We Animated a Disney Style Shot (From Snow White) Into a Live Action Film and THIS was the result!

And it's also much easier to preserve the magic trick and the illusion of certain effects that you're using to the naked eye. But I also want to emphasize here how incredibly important visual effects and visual effects artists are. So I know there's been a larger narrative in the film industry recently of downplaying the work of VFX artists and companies,
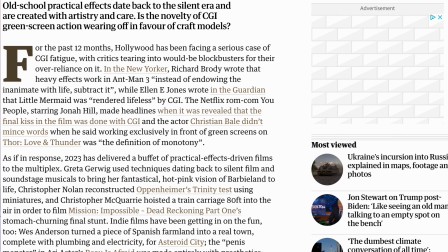(4:24)
and bigger scale films like Mission Impossible or Barbie,
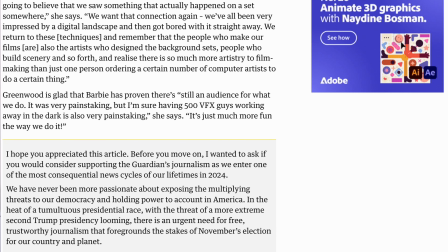(4:29)
really downplaying in the marketing how many visual effects are involved and making the claim that everything was done practically, when we know that there's a lot of artists who actually worked really hard on the visual effects in these films. They're just more integrated, subtle, or the work is so good that you can't tell VFX is actually happening. This is a great thing and means that the VFX artists are doing an incredible job in doing their job properly. So I really want to do shout out to the hard work that VFX artists, companies, and teams put into these incredibly intricate projects. I also had this incredible realization one day that hit me like a brick. It was an extremely random thought, but it came so clearly defined and vivid in my imagination of the idea of one of the shots
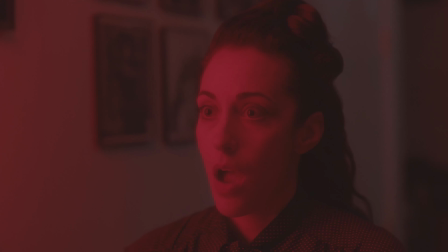(5:15)
of Sarah in the first scene of the film when she's in the dressing room has this incredibly intense scream that she lets out as she's looking at her reflection in the mirror. So I had this incredibly vivid idea of at that moment when she screams into the mirror, the whole frame turns into an old school 2D animated shot in the style of Snow White or Fantasia. And I got really attached to this idea of, for one moment in the film, even though the rest is live action,
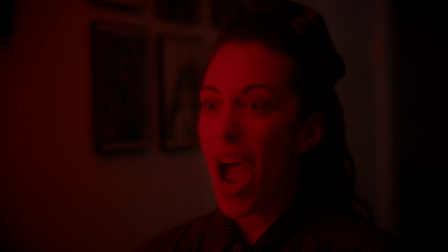(5:45)
we have this incredible instance of the whole frame becomes 2D animation in the old school style of Disney for just a couple seconds.
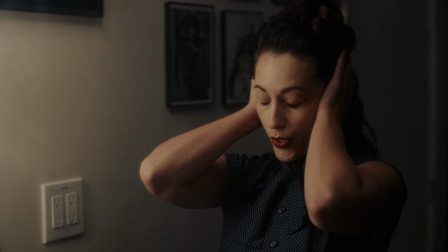(5:54)
And then we return right back to the regular live action narrative and continue on with our movie.
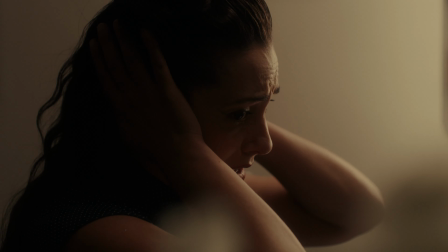(5:59)
And we don't go back to animation at all the rest of the film. So it almost feels like this very eye-catching and stylish
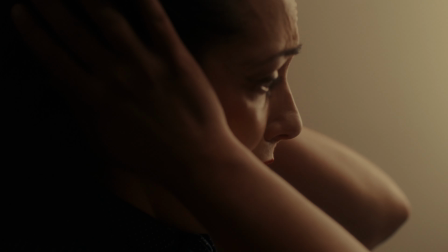(6:07)
choice that draws your eye to it and engages you and surprises you, hopefully. But we also don't overstay our welcome, and we don't just rely on it as a gimmick, and we continue on with our narrative, which is still the most important part of the film.
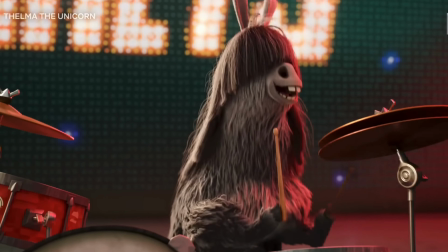(6:22)
This shot was partly inspired since I had recently just come off working on an animated feature for nearly 4 years with Netflix Animation,
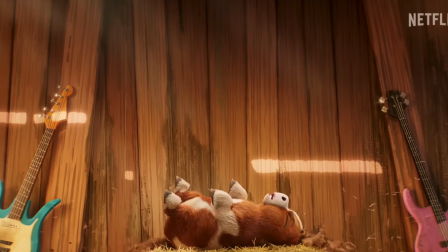(6:30)
and that was my first time working on an animated project really ever. So I really wanted to pay tribute to my newfound appreciation and my experience just recently coming off working in animation and realizing it would be fun to incorporate a little bit of it into this project.
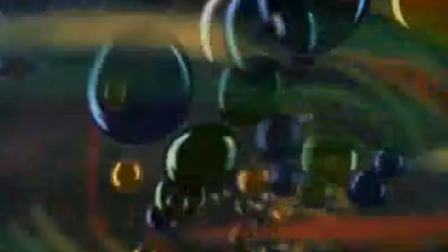(6:46)
I also personally love the old school 2D cell animation that you see in a lot of the old Disney films like Snow White.
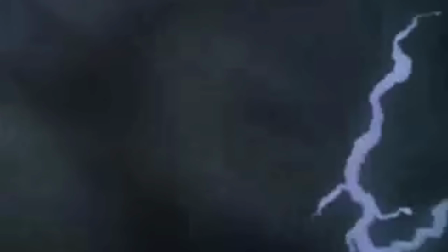(6:53)
And I remember growing up and watching Snow White as a young boy and that having just such
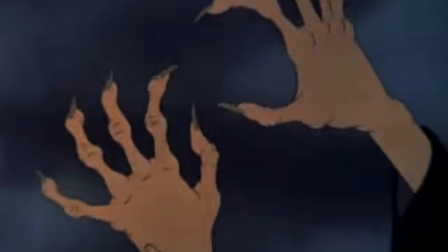(6:59)
a vivid visual memory implanted into my brain that I still very much think of,
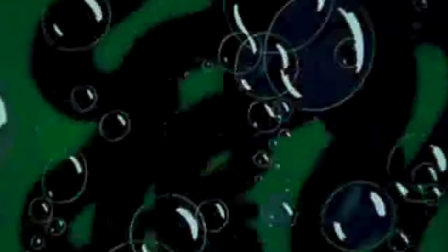(7:04)
but it also reminds me of being a kid. So I have fond memories of it.
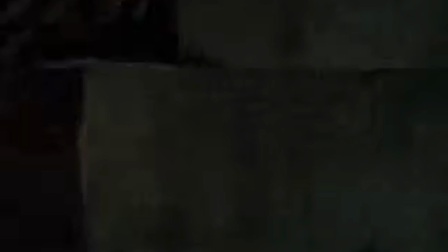(7:07)
And I really wanted to pay tribute to that style of animation and really kind of go old school and have fun with it and experiment as I did it. Narratively speaking, the motivation symbolically was also the fact that in this moment
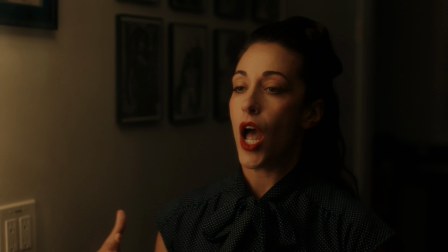(7:22)
where the main character Riley is having a full-blown panic attack in the dressing room in the film,
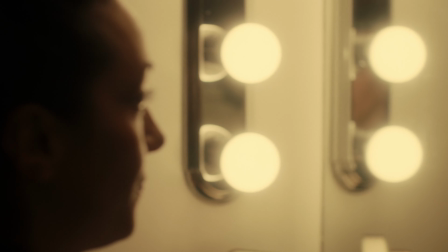(7:28)
I loved the idea that this shot of the animation would metaphorically serve the idea that all reality,
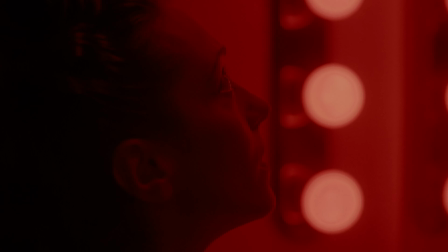(7:34)
especially in her head, is broken down in the midst of a panic attack.
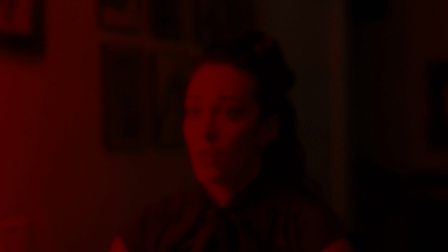(7:38)
You totally feel disoriented, discombobulated, and you cannot really make sense of anything that's happening around you. I've had many of these myself. So this animation served the idea that in her head, all reality is completely breaking down. And to the audience, we see this breakdown happen to where the frame goes completely bananas. It changes realities. We're almost in a totally different film for a second. And then we go back to the real world where she finally starts to come back down.
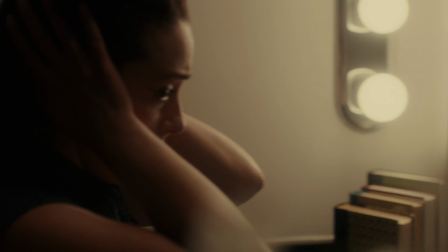(8:04)
So metaphorically, this was the idea that the animation was supposed to convey.